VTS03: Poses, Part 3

Let's take a look at some stuff on the computer, and I'll show you in specific when we're, tool around in Maya.
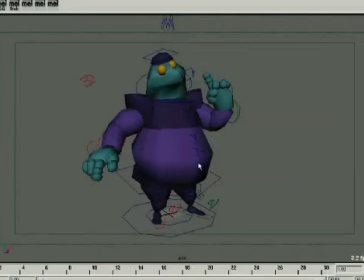[4:14]
Alright, we're inside Maya here, and I've got my character, my little guy named Murray, and I've got him in a pose that's not so good. And there's reasons why this pose isn't so good. One is that it just doesn't have any sense of weight inside of him. He just feels not well connected, like he's just not comfortable in his own skin.
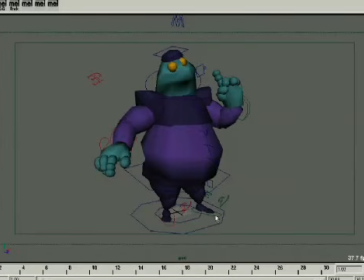[4:34]
There's a couple of things adding to this. This foot out here just doesn't seem to be supporting any weight. His torso is straight up and down, showing no sense of comfortableness inside of himself. This arm out here just kind of hanging out there for no good reason.
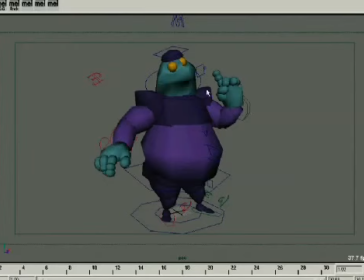[4:50]
This one up here just feels kind of stiff. The shoulders are all hunched and everything. It just feels like he's fighting himself. If I had a pose like this and I was just like, oh, I'm not sure why that is, one of the first things I do is get up and I just force my body to assume this kind of a position, and I see what my body's telling me about this.
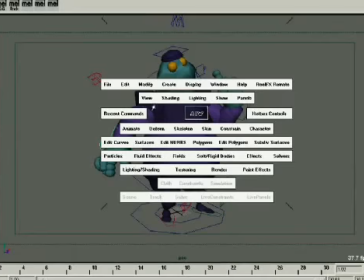[5:09]
Having done that with this, one of the things that we could do, first I want to go ahead and select my camera and keyframe on it so that I can come back to it.
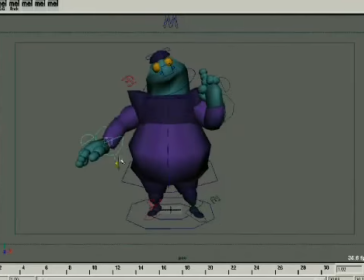[5:19]
But let's go ahead and maybe just start doing some things here to make him a little more comfortable.
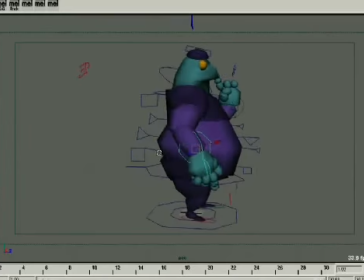[5:24]
First thing we're going to do is we're going to get that hand down at his side. I mean, that's what people do, and their elbows tend to be in.
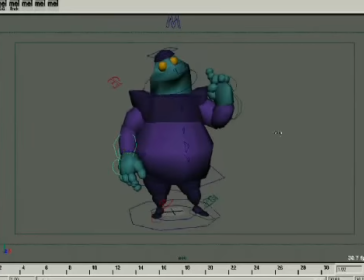[5:30]
And let's go ahead and get rid of that shrug on that shoulder. I mean, that shoulder is up way too high. Let's give him some comfortableness right there. Get that hand down. Get the weight of the hand going. You'll notice that people's hands flop a lot. Not super floppy. I mean, I don't think we all want to be, Shaggy or Jar Jar Binks,
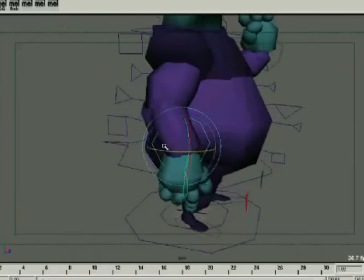[5:48]
but I think that what we're after here is just some sense of the weight of the hand hanging by the ligaments in the wrist.
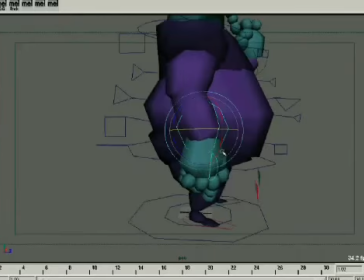[5:55]
And so a lot of times I like to angle that, just break it so it's kind of going more towards the ground.
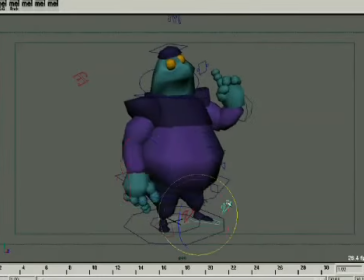[6:00]
Already that's helping some. This foot right here being off, I mean, I kind of like the foot being out, but I don't like the way it's not holding any weight. So we can kind of adjust things a little bit and just kind of torque around with it some.
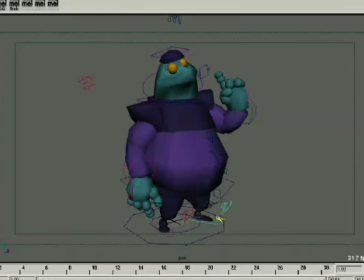[6:17]
And if we get it down, and the more I mess with it, I'm not thinking that foot out there is going to work that well. Just because the base is just a little bit too much. So we kick that foot that way, and maybe to give some sense of just plottingness, we just go ahead and kick this one over here.
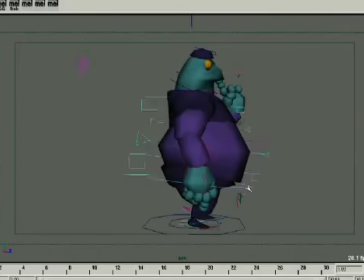[6:33]
And he's a little far forward on those feet, so I'm just going to kick him back a little bit.
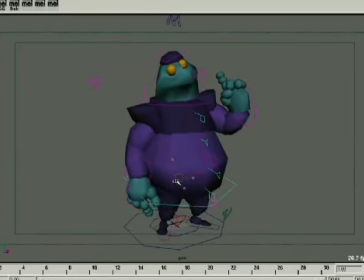[6:38]
So now it looks like he's sort of settling in on his own weight, and that's getting better. Okay, so he's starting to take some shape. Another thing let's go ahead and do, let's go ahead and just give some sense of
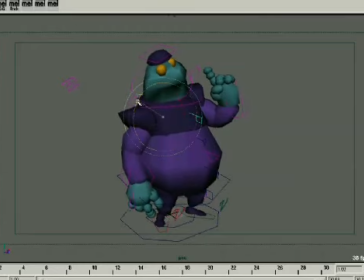[6:55]
weight, I guess, comfortableness inside of his torso. Stiff torsos is a big problem in CG animation. You got to be real careful to be mindful of building some kind of a curve, some kind of a line inside of your torso, so that a character has some sense of just compression and expansion inside their torso.
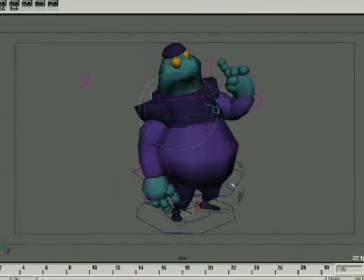[7:14]
A stiff torso in a CG character is, it just sticks out to me like a sore thumb. Got a little bit of an independent hip right here that when I rotate around a little bit. There we go. Now we're getting some weight inside of that.
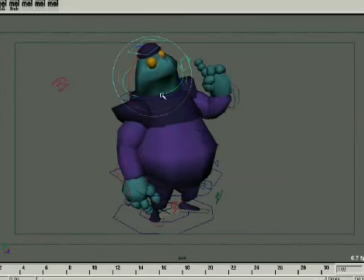[7:29]
The head, was never really far off to start with, and all of a sudden this hand isn't bothering me quite so much. Still want to fix it a little bit, but it's not driving me. I kind of like it being up, but I think the shrug's just a bit extreme.
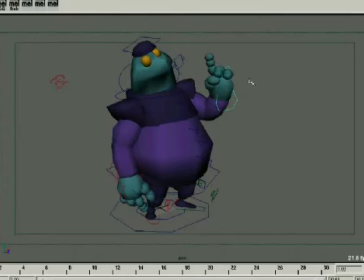[7:43]
And that finger right there is just a little too straight up and down. Maybe we do something like that, and then take this thumb and kind of relax it. Take this finger, just kind of play around with some of these extra little things here. And so, pretty quickly you see that we get all these things into pieces.
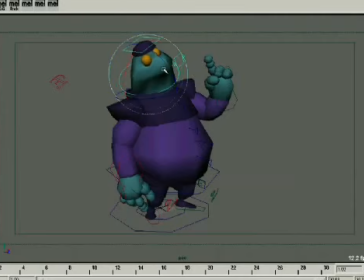[8:02]
Set new keys on that. Let's go to that frame right there and set a key. So we go from that to that.
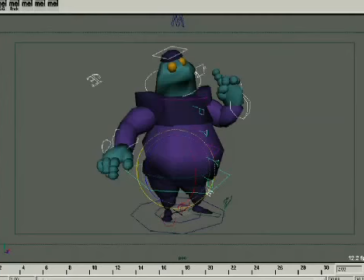[8:09]
Just look at those two poses. This one right there, sure, we'll turn off all these little things right here. Just take a look at the pose.